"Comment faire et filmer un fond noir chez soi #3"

Et bien salut à tous les amis, c'est Artgame de la chaîne GoTek, j'espère que vous allez bien. Aujourd'hui on se retrouve pour une nouvelle vidéo tuto sur comment faire un fond noir sans trop de matériel. Si vous n'avez pas déjà vu mes autres tutoriels portant sur les fonds, je vous invite à les regarder en cliquant ici après avoir regardé cette vidéo. Dans ce tutoriel, nous verrons comment et avec quel outil qu'on a tous chez soi mettre en place le fond, avoir les bons paramètres de caméra. Puis nous verrons comment améliorer la qualité de votre fond à l'étalonnage Pour faire ce fond noir nous aurons évidemment besoin d'un fond noir Pour en faire un vous pouvez prendre un pull noir,
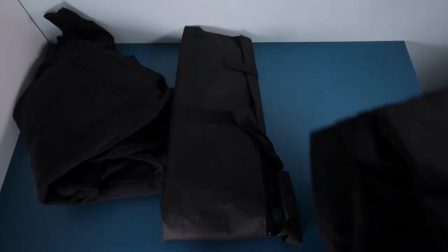un drap noir, un t-shirt noir, un sec noir ou bien même un mur noir Bref il vous faut une surface noire assez grande
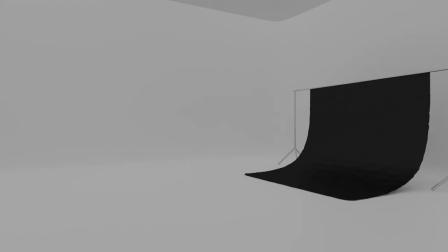pour qu'elle puisse être visible dans l'entièreté du champ de la caméra Maintenant pour fixer ce fond s'il est mobile ou pas fixé au bon endroit vous
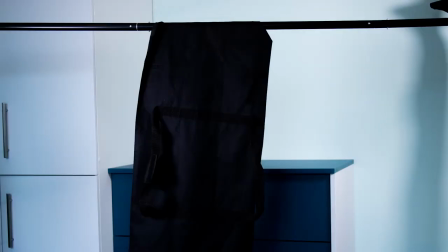pourrez soit le poser sur un sol ou accrocher un pull ou t-shirt à l'aide de pince à linge ou de scotch sur un mur. Pour avoir maintenant le meilleur rendu possible, cela se passera au tournage avec deux facteurs.
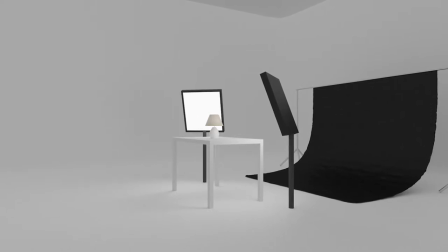Le premier qui est la lumière. Elle joue un rôle important car elle doit éclairer au plus le sujet à filmer avec le fond qui lui doit en avoir le moins possible.
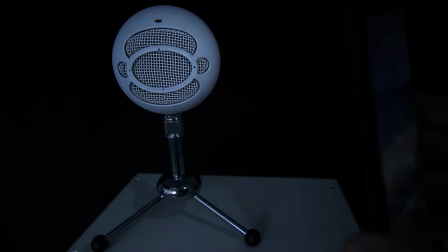Si vous n'avez pas d'éclairage, vous pouvez utiliser la lampe d'orge d'un téléphone ou la lumière du soleil en faisant attention à n'éclairer seulement votre sujet.
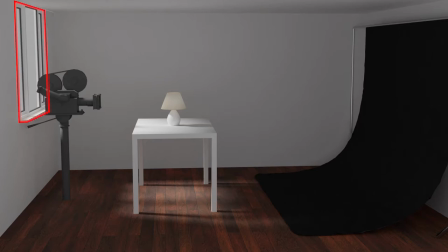Dans cet exemple, la lumière du soleil vient d'une fenêtre. L'idéal est donc de mettre votre sujet au plus proche de cette fenêtre et
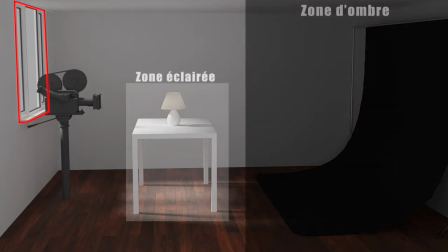votre fond au plus loin de cette fenêtre dans une zone d'ombre pour pas qu'il ne soit éclairé.
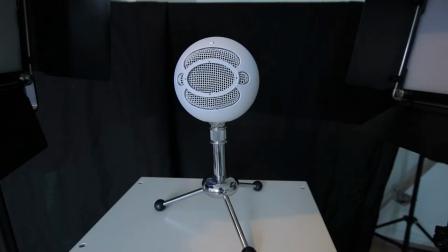Typiquement, sur cet autre exemple, on peut voir que le fond noir est trop clair et le sujet est bien.
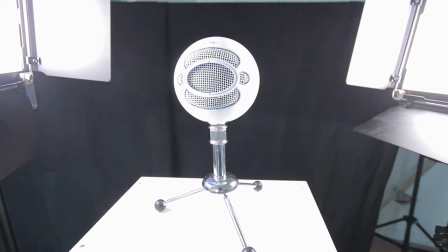Maintenant, en y ajoutant de la lumière sur le sujet, il est surexposé.
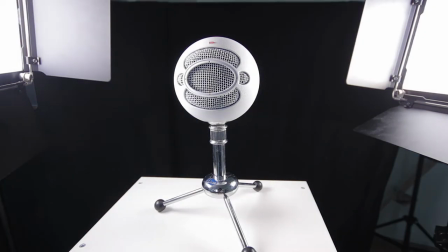Lorsque vous modifiez donc vos paramètres de caméra, le sujet devient parfait au niveau de l'éclairage et le fond devient entièrement noir.
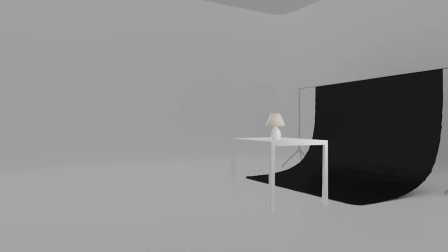Le second facteur est la distance de votre objet ou personnage par rapport au fond.
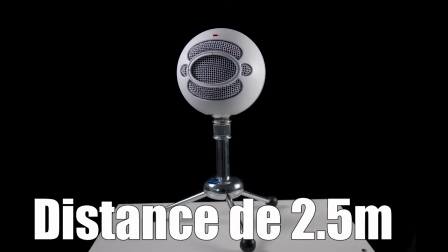En effet, plus votre sujet est éloigné de votre fond, plus le fond sera flou au vu de la caméra, ce qui permet d'enlever les plis ou tâches voyantes.
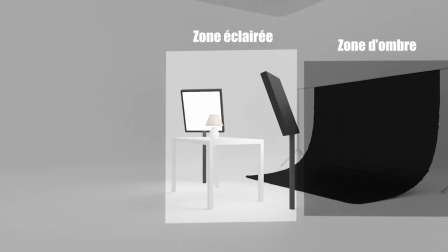Mais cela permettra aussi que les éclairages éclairant votre sujet soient éloignés du fond, le privant de lumière.
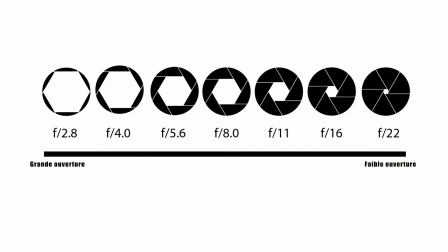Vous Vous pouvez aussi ouvrir l'ouverture de votre objectif. Pour le faire, la valeur devra être la plus proche de zéro.
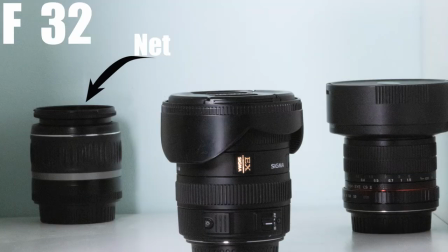Vous pourrez donc avoir idéalement f1.8 sur certains objectifs.
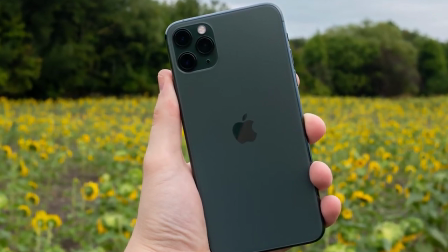Malheureusement, si vous utilisez des téléphones ou des GoPro, ces derniers ont une ouverture d'objectif fixe.
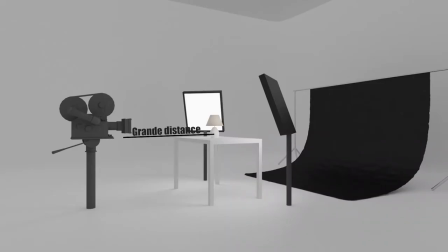Mais vous pouvez également éloigner votre caméra ou appareil photo de votre sujet, puis zoomer dessus.
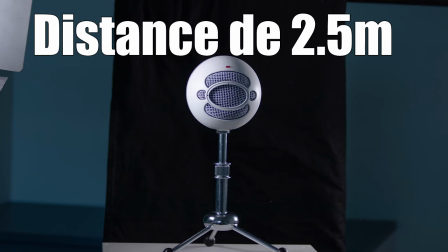Cela accentuera le flou du fond noir, et il sera plus gros à l'image pour une même taille de sujet, comme vous pouvez le voir actuellement sur votre écran.
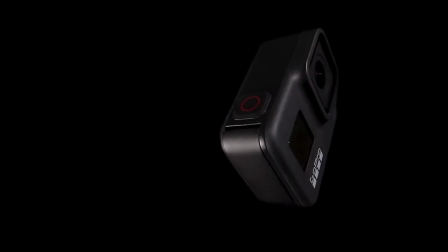Si vous filmez à l'aide d'un téléphone ou une GoPro ne pouvant pas faire de zoom de bonne qualité, vous devrez donc vous préoccuper principalement sur la lumière.
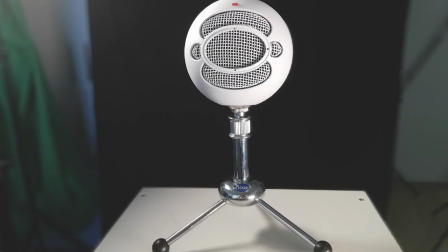Après avoir effectué tous ces réglages, vous pourrez obtenir un résultat comme celui-ci, filmé avec un téléphone ou celui-ci filmé avec une GoPro.
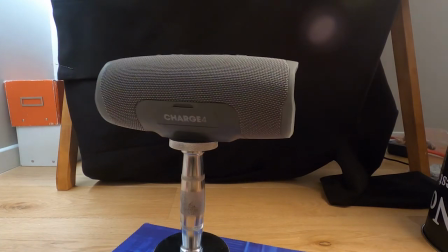Dans ces exemples, on voit que le fond noir est trop clair.
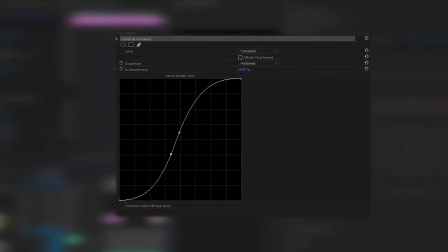Pour accentuer les noirs, je vous conseille donc d'utiliser l'outil courbe présents sur la majeure partie des logiciels, en reproduisant une courbe similaire à celle-ci.
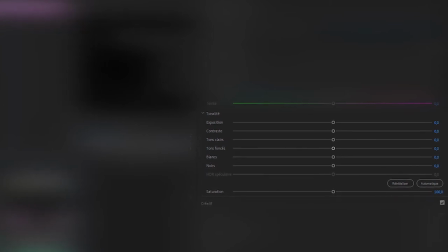Mais si votre logiciel de montage a un effet permettant de creuser dans les noirs, vous pourrez aussi l'utiliser.
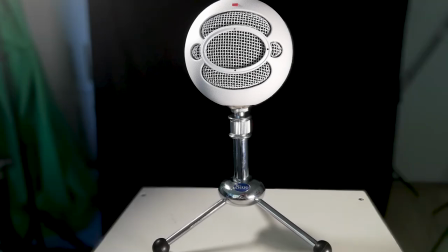Voici donc un avant et un après montage de chacun de ces plans.
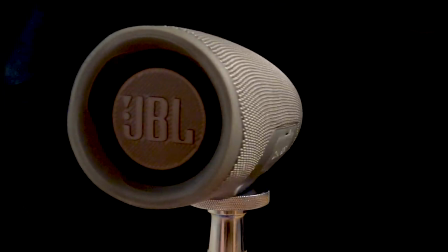J'espère donc que cette vidéo vous aura plu et vous aura été utile. Si c'est le cas, je vous invite à mettre un pouce bleu sur cette dernière et à vous abonner en cochant la cloche pour être averti le plus rapidement des vidéos quand elles sortent. N'hésitez pas à aller voir mes autres tutos portant eux aussi sur les fonds ou même d'autres vidéos de la chaîne. Et si vous avez des questions à me poser ou des vidéos que vous aimeriez bien que je fasse, cela se passe dans les commentaires. Sur ce, je vous souhaite d'être créatif avec le fond noir. Ciao tout le monde !